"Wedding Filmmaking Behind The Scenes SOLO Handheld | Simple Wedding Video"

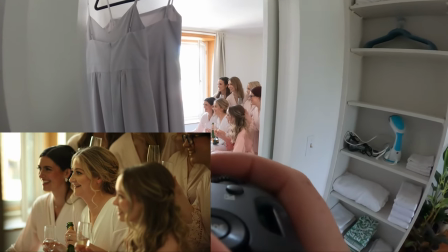[20:36]
You haven't only shot in the perfect shade under like a beautiful tent that you have worked in harder conditions.
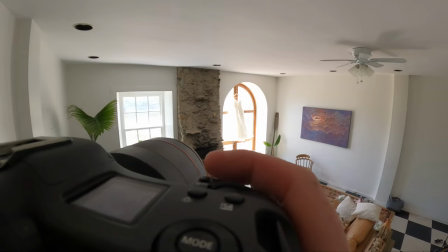[20:42]
You'll also notice that my white balance is warmer in my Canon camera than it is on the GoPro.
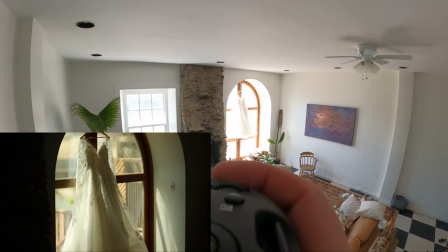[20:49]
And that is because life looks better in a sunset. I'm kidding. Well, I'm not kidding. It does look better.
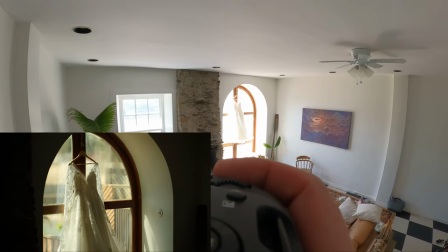[20:55]
I typically shoot. So this is the straight-up to camera footage you're seeing. And then I will actually grade it with the LUT that you have access to if you're a member.
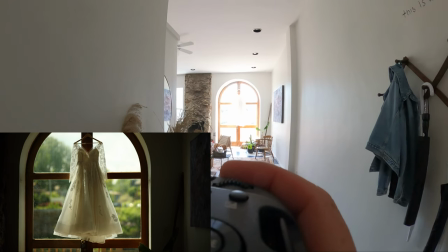[21:03]
And the LUT is, I believe, 2020 clean or 2021 clean. It is the clean preset that I use for everything.
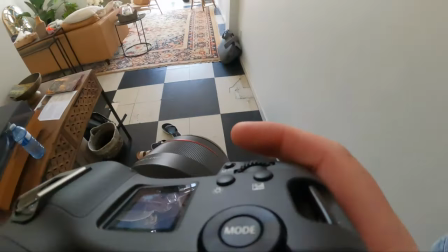[21:10]
Sometimes I will switch it to my main preset in incandescent situations.
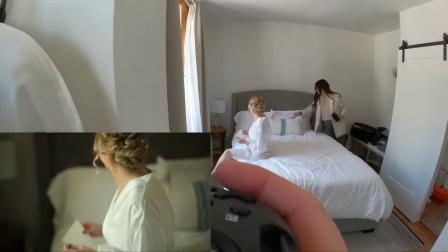[21:16]
So typically on photography, I use my main preset for everything. And then I use clean maybe every now and then, but for video,
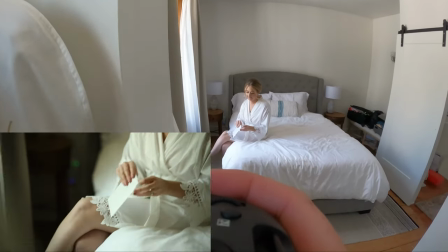[21:23]
I use clean as my main preset and main as my kind of secondary preset of lighting is just not agreeing with skin tones or usually it's a venue thing.
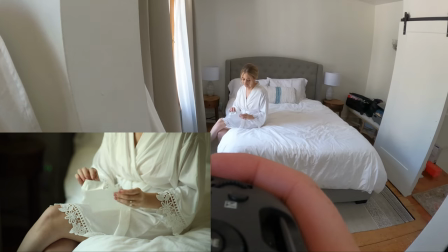[21:32]
And I walk into a venue and I'm like, wow, there's no way that this preset is going to work in here. And I can know before I even really get into editing what's going to work the best.
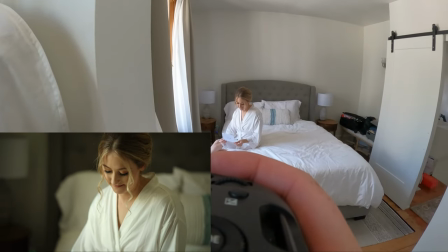[21:40]
One thing that you have to reframe your mind as a photographer, I would get kind of two shots.
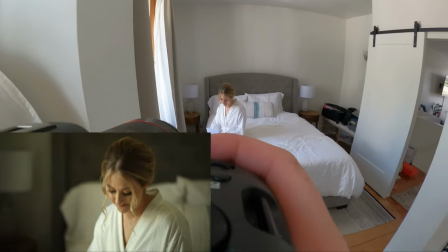[21:45]
I would get a shot of her maybe be reacting, I would get maybe a full length or I would get maybe a shot over the shoulder just of the card.
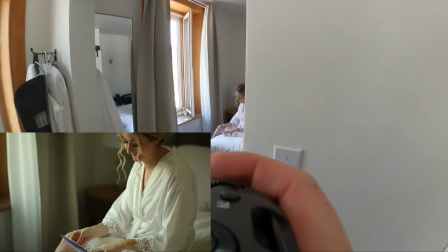[21:50]
When it comes to video, you need a variety of different shots. You can do reveals from behind doors like this.
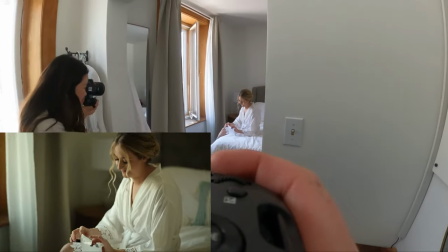[21:56]
And really, I guess one of the things that's going to save you a lot in a situation like this, this is a pretty clean Airbnb,
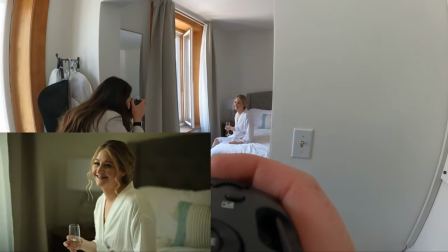[22:02]
fortunately, but a lot of the time, if you are in say a hotel room and there are seven people getting ready and there are seven people's things all
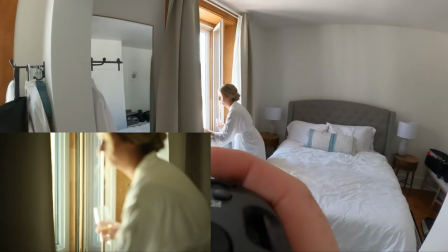[22:09]
around, if you can shoot it at F 1.4,
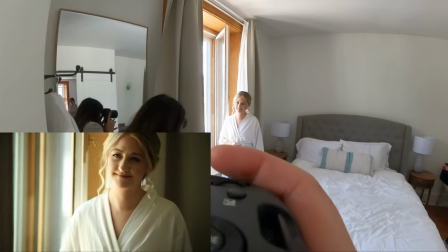[22:12]
you are going to save yourself so much struggle to actually frame a shot or to run around the room and actually clean things up
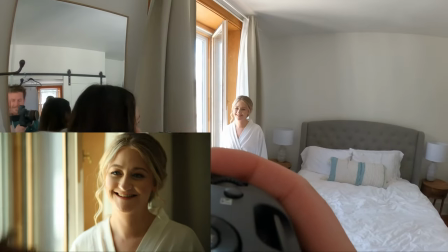[22:18]
85 also tends to keep a floor out of most of your shots as well so while maybe you're a
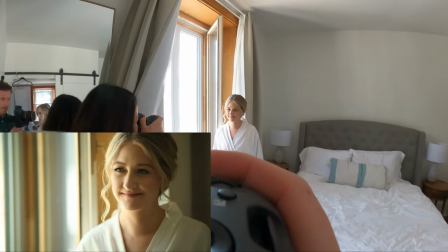[22:24]
little bit tighter than you maybe would desire if you had a seven or a 24 to 70 that maybe would have shot everything at 35 rather than at 85
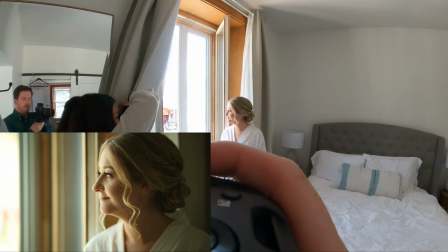[22:32]
or 70 but shooting at that longer focal length i feel like cleans up your work and simplifies it and just gets all the garbage
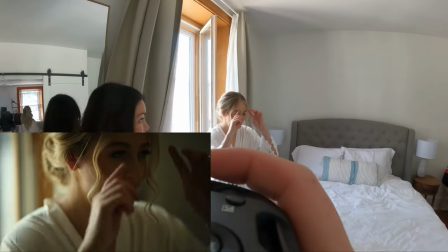[22:39]
out of the back of the shot too but no garbage today. So that is very, very nice.
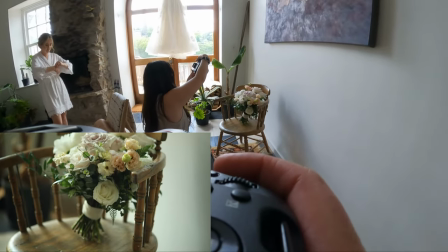[22:44]
And if you could hear the ambient audio, you would hear that I'm not saying a whole lot that I am very, very much fly on the wall.
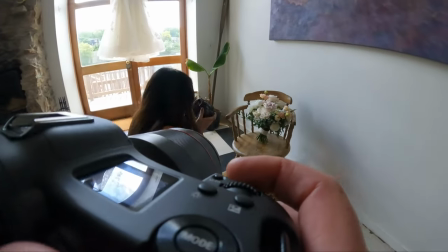[22:53]
And I very much love doing this style of coverage that this is kind of my happy place that I get to go in.
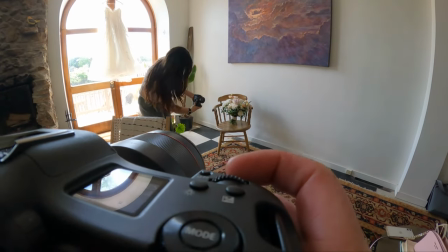[22:59]
I get to, to do some things. I don't have to direct anything. I can just sit back and just live my life.
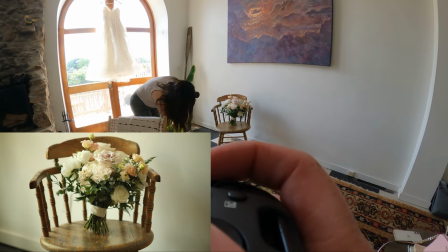[23:04]
That is kind of my most ideal.
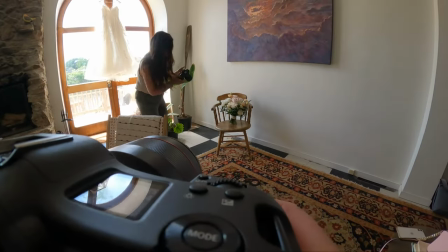[23:07]
I think Sam heard also said that his dream goal is the second shoot for himself that if he could just be the second shooter at his
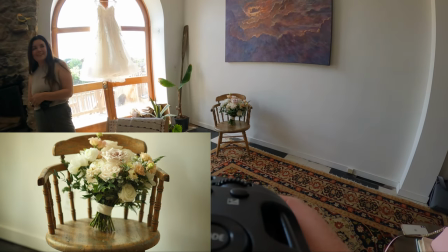[23:13]
own weddings that that would be kind of a dream and I feel like you kind of get to live that whenever you're actually a video there fly
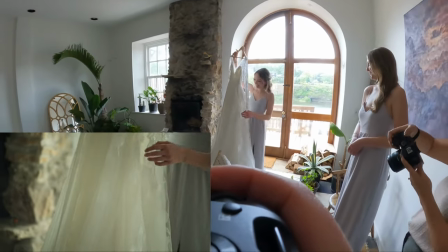[23:20]
flew by there look like a bird that you actually get to kind of live that lifestyle when you are the video person so it's nice as a mix
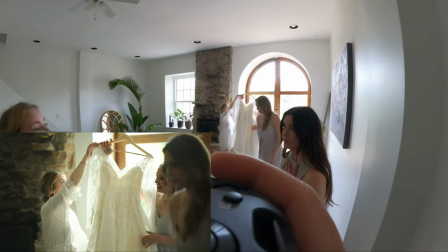[23:28]
as well so I do a lot of weddings I used to do about 60 70 weddings every single year is photography and most of them
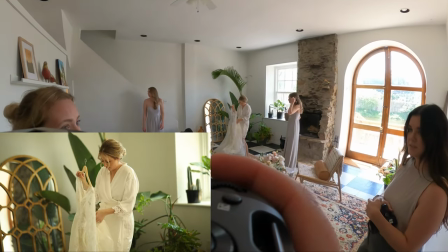[23:35]
video coverage it's very nice to have the ability to switch it up as well that today doing video, I have maybe two other three other video bookings this year.
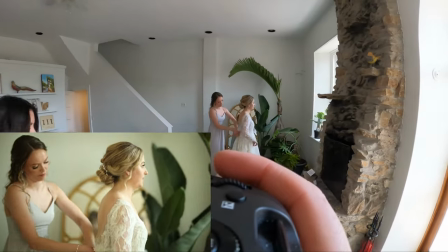[23:44]
And other than that, I'm doing some hybrid days, some photography only days.
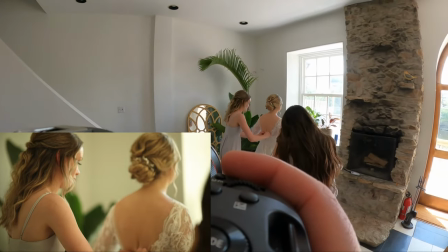[23:47]
And in order to keep yourself fresh and not burnt out, it's actually kind of nice to know you're going in that, Hey, today I'm only doing four hours of photo coverage.
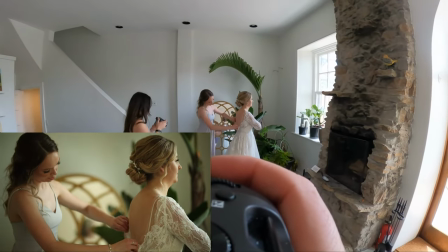[23:56]
That's a relaxing day. Or today I'm going in, I'm making only a highlight film. That's a fun day.
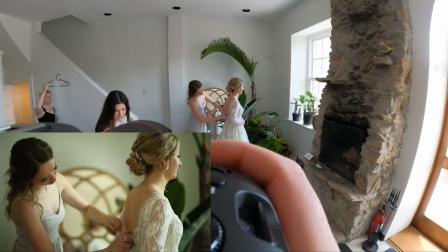[24:00]
That's not what I usually do. So I feel like by learning video, you actually get to bring a little bit more joy into your work.
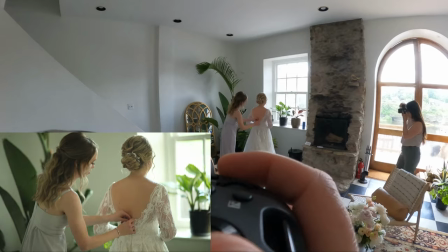[24:08]
If you are feeling kind of burnt out, maybe August, September time.
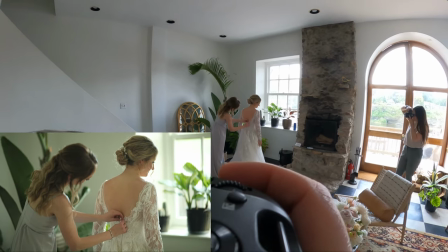[24:12]
And if you are a wedding photographer, maybe one thing I would recommend, if you are interested in getting into video, you probably know a wedding photographer.
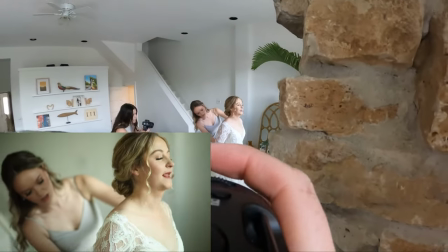[24:19]
They probably have a wedding booked on a date that you're not booked for. And there's a pretty good chance that maybe they don't have a video couple or a video team hired to come to the wedding day.
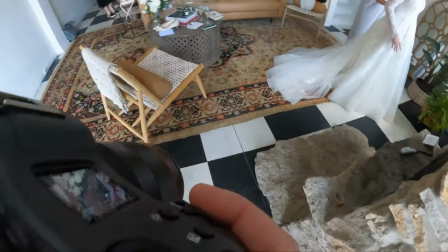[24:28]
And if it's a couple of weeks away, you're probably not going to step on any toes if you decide to just come in and be the nice person to just offer them a video in order to build your portfolio.
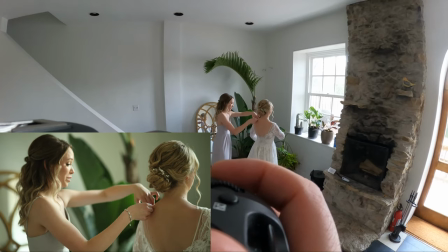[24:37]
And maybe there's parameters within that, that if you're coming in to do a free video, you're obviously not going to do full coverage with ceremony and speeches and a 25 minute edit.